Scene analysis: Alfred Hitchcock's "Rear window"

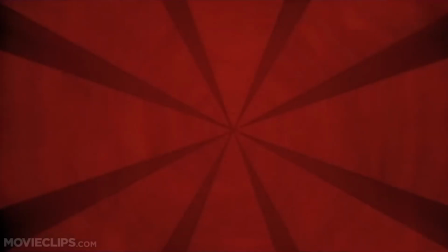If you are looking for the answer to the question of which frames should open up Hitchcock's world,
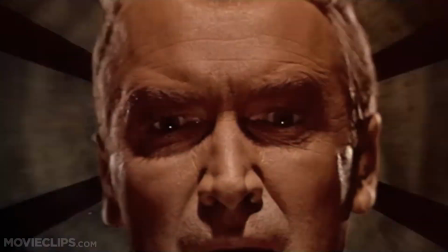you won't find a better example than the beginning of the film Rear Window.
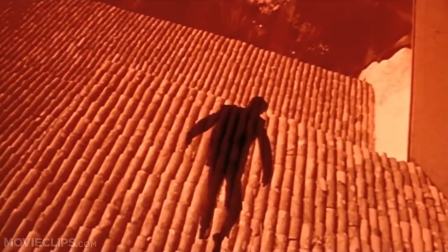It demonstrates the very nature of cinema according to this director.
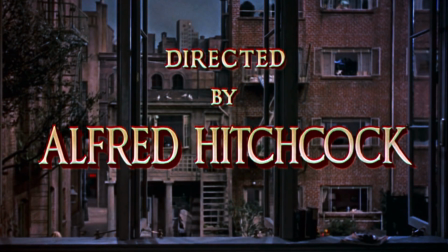After the introductory credits, as the curtains rise one by one, the camera dives into the courtyard through an open window.
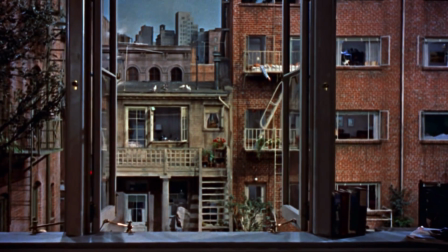This is how Hitchcock immerses us into the world where the future action will unfold.
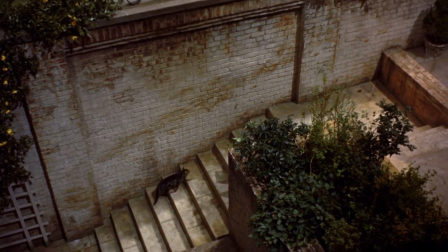The only character we initially pay attention to is a cat. Following it, the camera glides along the walls and windows.
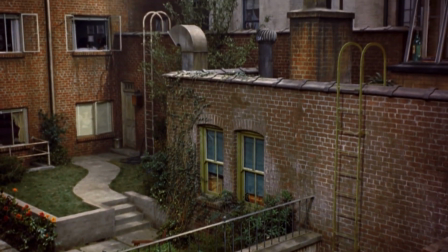Formally, the first scene plays no role in the plot. Its function is purely artistic.
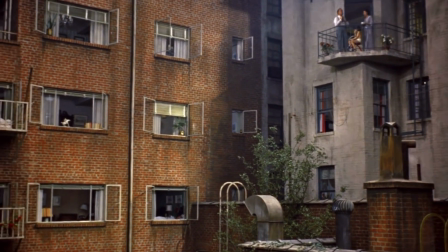It's a kind of operatic overture. It briefly shows us what the entire film will look like.
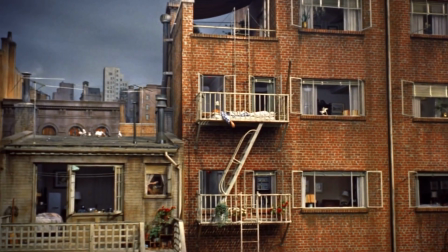In early frames, Hitchcock uses a panorama in a single wide shot. The eye doesn't catch onto anything specific.
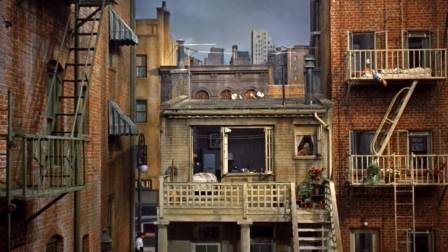There is nothing primary or secondary here. But who is looking out the window?
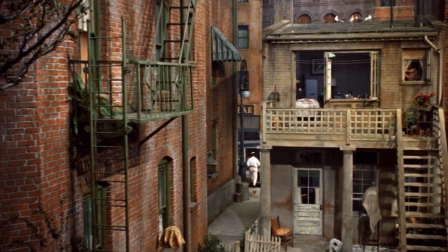It could have been the film's hero, but the movement continues. The camera returns to the apartment and focuses on him, and he is asleep.
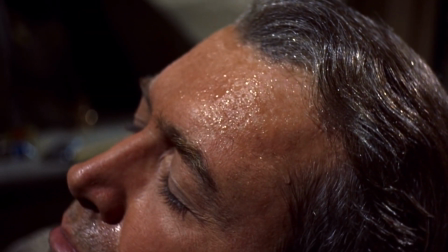Stewart's face is covered in sweat. There is a thermometer, 95 degrees Fahrenheit, and back to the courtyard.
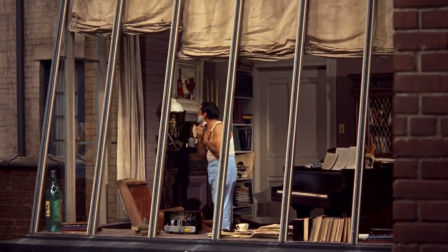Now, before us is a gallery of characters. A man is shaving, and we see a piano in the middle of his room.
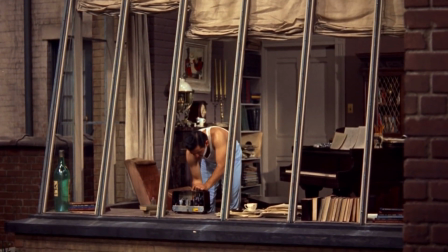So, he is a composer, and the music, which seems to be background, is playing from his radio.
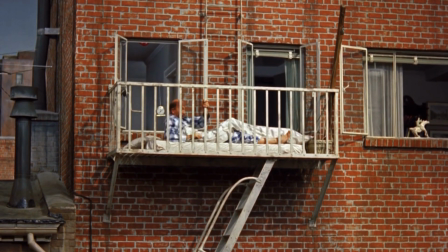A married couple wakes up on the balcony, escaping from the heat. The panning resumes.
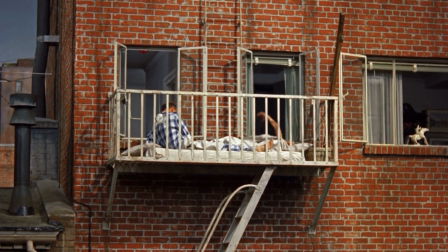Only now there are accents in the panorama, the heroes. They are highlighting only compositionally.
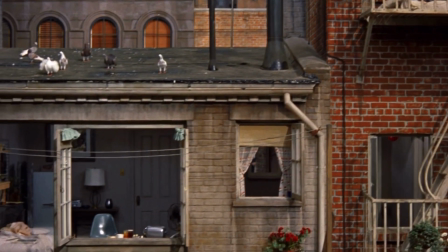We pay attention to them because there is no one else in the frame. In the window across the way, a woman puts on a bra.
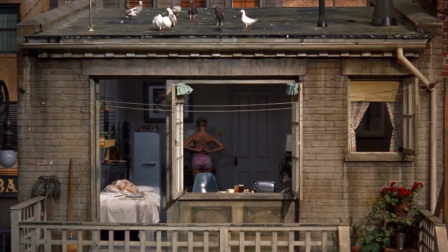The curtains fall. The wandering gaze around the courtyard pause here. The viewer looking into the window is not entirely impartial.
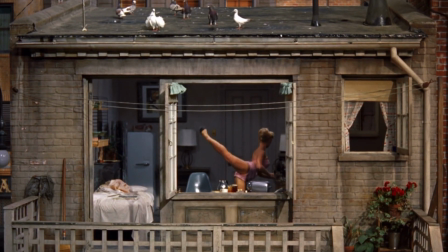Then, pouring coffee, she demonstrates professional stretching. So, she is a ballerina.
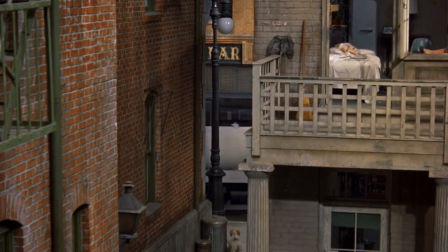Through a series of scenes, Hitchcock denotes the setting. The courtyard in the Greenwich Village, meticulously constructed in the studio pavilion.
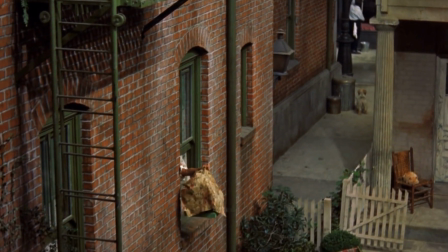So, the exposition unequivocally and brightly states, Bohemian live here.
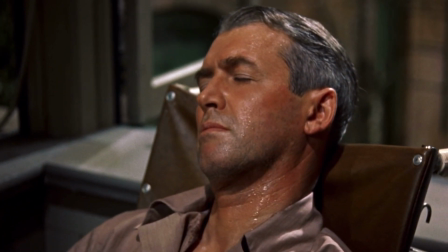Finally, the camera returns to the main character. Another panorama begins, now in completely close-up shot.
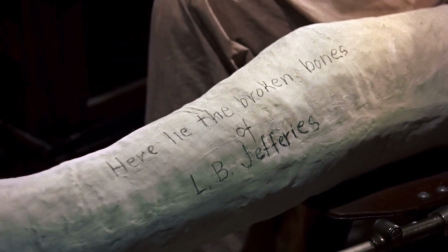Great, now we know what this person's name is. Next, a set of very informative frames.
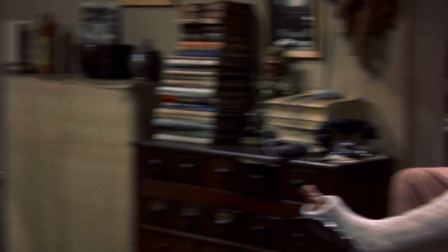We see a camera on the table and understand L.B.
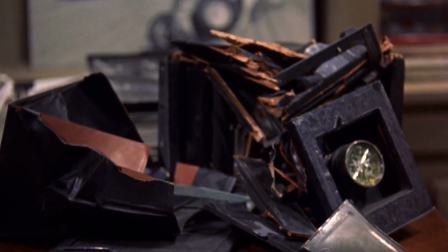Jeffries is a photographer, and his photographs answer questions about the broken leg and the camera.
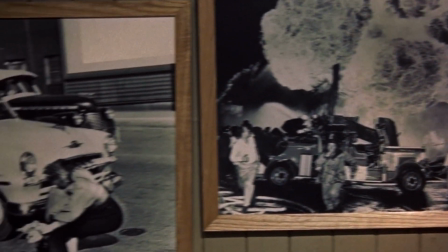He shots events ranging from car racing to bomb explosions. We understand the damage and learn something about his character.
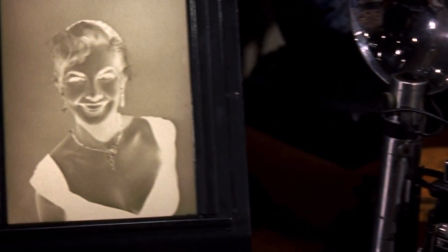Such a person is not accustomed to sitting still. And next to the explosion, a negative of a female portrait.
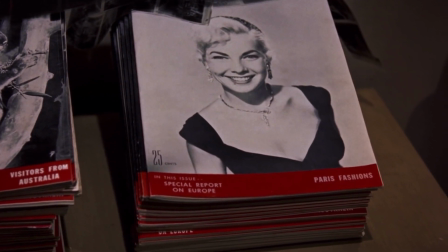Grace Kelly in a frame. The negative of this picture adores the magazine cover. Beloved model, actress, who is she?
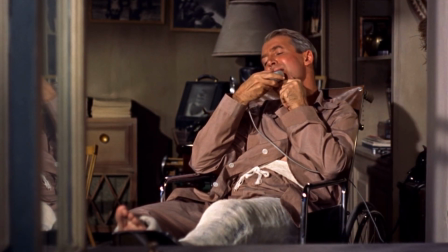Now, just guesses. But we note it for the future. Meanwhile, the hero wakes up.
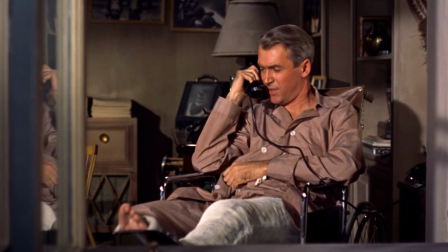The action is about to begin, and the viewer is already like to a person who has nothing left but to observe life in the window opposite, and the central theme is already outlined.
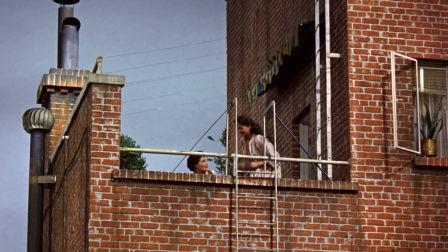It's verism, the love of peeping, inherent in the viewer who is offered to watch what's happening through the eyes of a bystander at the window.
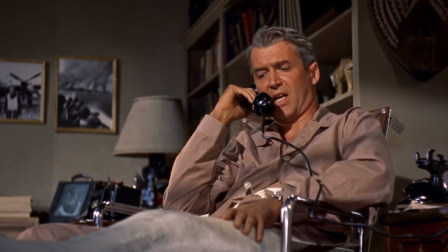Even before the first dialogue, the viewer has learned a lot about the setting and characters, the social background,
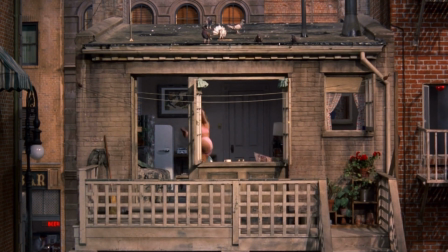character traits, and hints of relationships are given to us in about 3 minutes and without words.
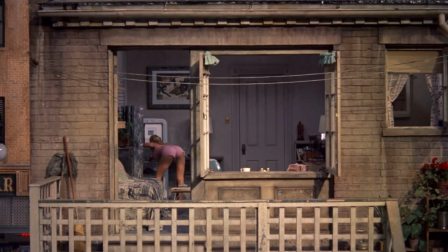Now, we can start watching one of the best thrillers in the cinema history.